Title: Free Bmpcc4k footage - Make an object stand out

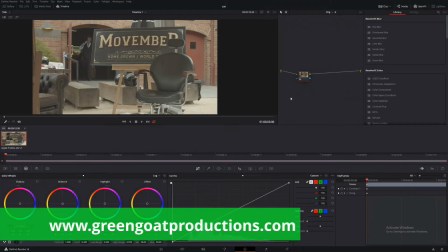0s
G'day, I'm Drew from Gringo Productions, and today we're going to be looking at how to get this image and turn it into this image.
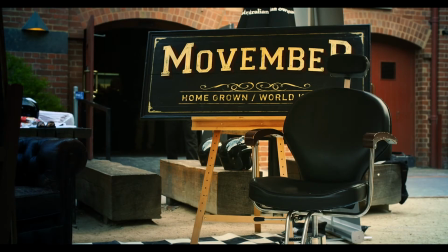7s
So obviously we have a more contrasty and saturated image, but now we have more focus on this area, which is the important area of the shot.
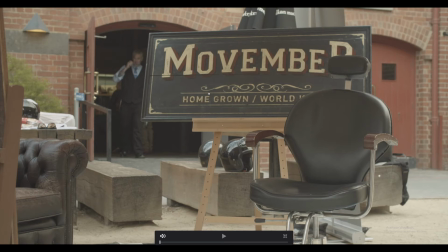15s
So this was shot on a Blackmagic Pocket 4K at ProRes 422. I shot it for a charity. I knew I'd be shooting all day, so I wanted to use a compressed footage to save on space, but I probably could have shot using Blackmagic RAW, because it is a very space-saving format,
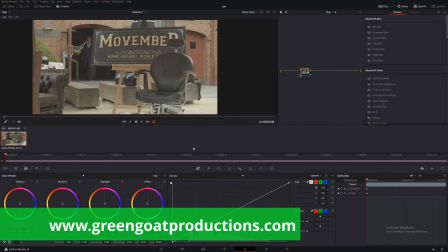31s
amazingly. You can download this footage if you like, to my website, links below. Alrighty, so the first thing we want to do is a quick white balance.
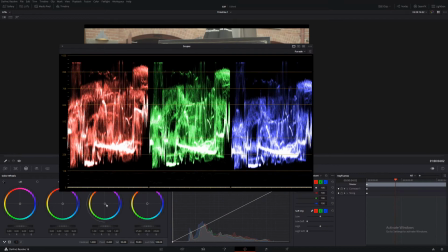38s
Let's bring up our scopes, and we'll just even it out a bit. And get those mids similar. Looks pretty good.
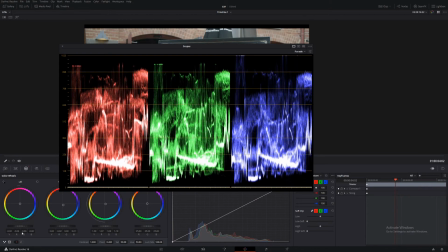51s
Bring down the blacks, about there. And let's have a quick check.
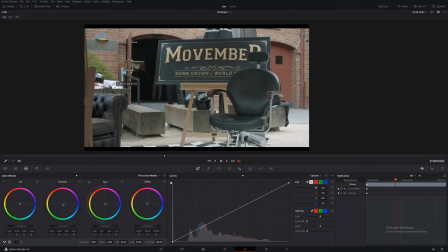57s
So whites are good, nice and even. Blacks look pretty good. And mids look pretty good too. Okay, so let's add some contrast and we'll do it using the curves.
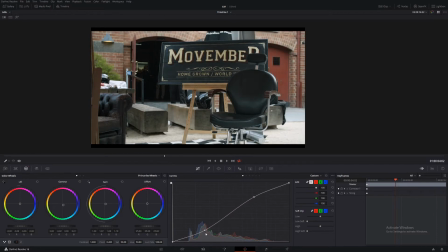69s
So bring this down, bring it up a little bit. I won't go too crazy on it. Add a little bit more saturation. Okay, so let's make a new node.
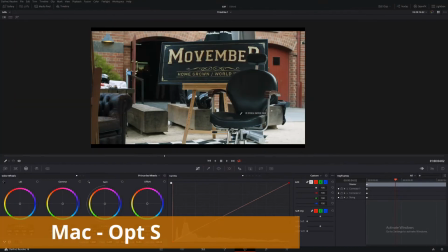82s
Alt S on the windows. And let's make a power window
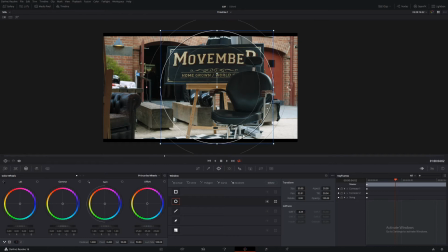89s
around our object and soften it right up. Looks pretty good. Now we're going to do everything outside, so come down here. So now everything affected will be outside this little circle.
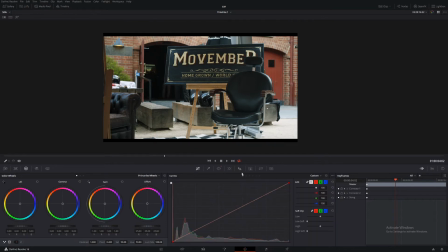106s
So let's add some contrast using the curves. Let's bring it down a little bit.
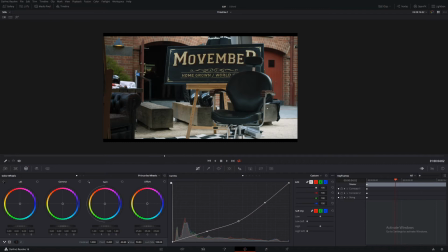121s
So I'm just softening it right up, take a bit of saturation out. And now coming to our temperature, let's bring it down. And then let's add some color. So let's go to our gamma, bring that down just a little bit.
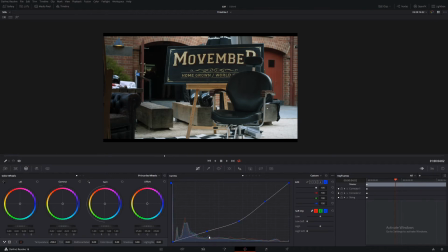137s
Let's go to our curves. And we're gonna add a little bit of blue into the shadows. And then we're gonna take some red out. And we'll go to the green. And add a little bit of green in there. That's soft.
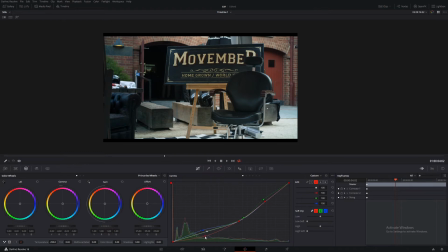157s
Okay. So that's looking pretty good.
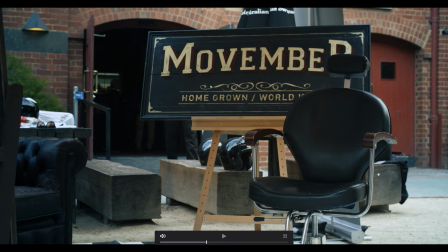161s
And then what we're going to do, we're going to start building this up a little bit more to have a little more of a contrast to the outer images.
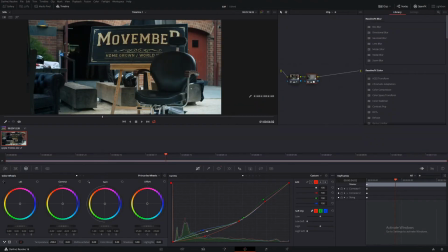170s
So let's make a new node. Alt-O. And this will be an outside node.
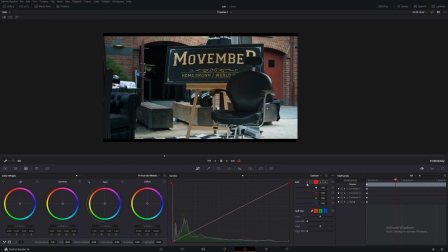175s
So now it's in the opposite of what we just did. So let's make this pop.
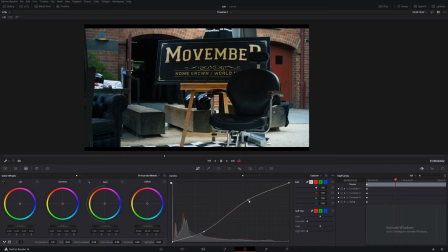180s
So bring down the shadows, then bring up the highs. Maybe a little too much in the shadows. So that looks pretty good. Probably need to make this a little bit brighter, but that's okay for now.
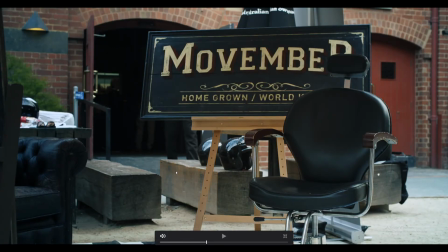200s
So that's before, that's after our adjustment.
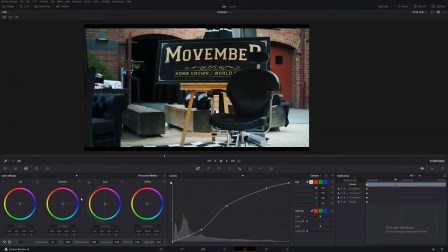205s
So let's warm up this image, this area here. So we're gonna go up, the opposite of what we did before. This will give us nice contrast. And let's bring some of those shadows up. And then in the shadows, let's add a little bit of green.
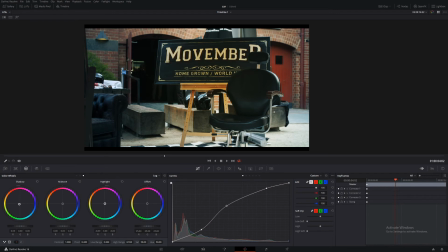224s
Because what we're going to do is add that green, and then we're going to push in orange in the highlights. This is really going to make that writing stick out. So before and after.
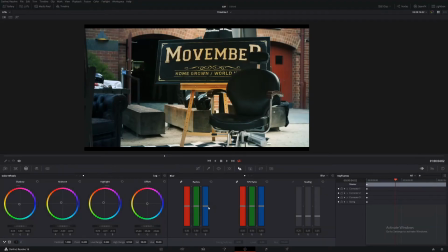240s
So that looks pretty good. Now we'll just sharpen up a little bit. So we go down.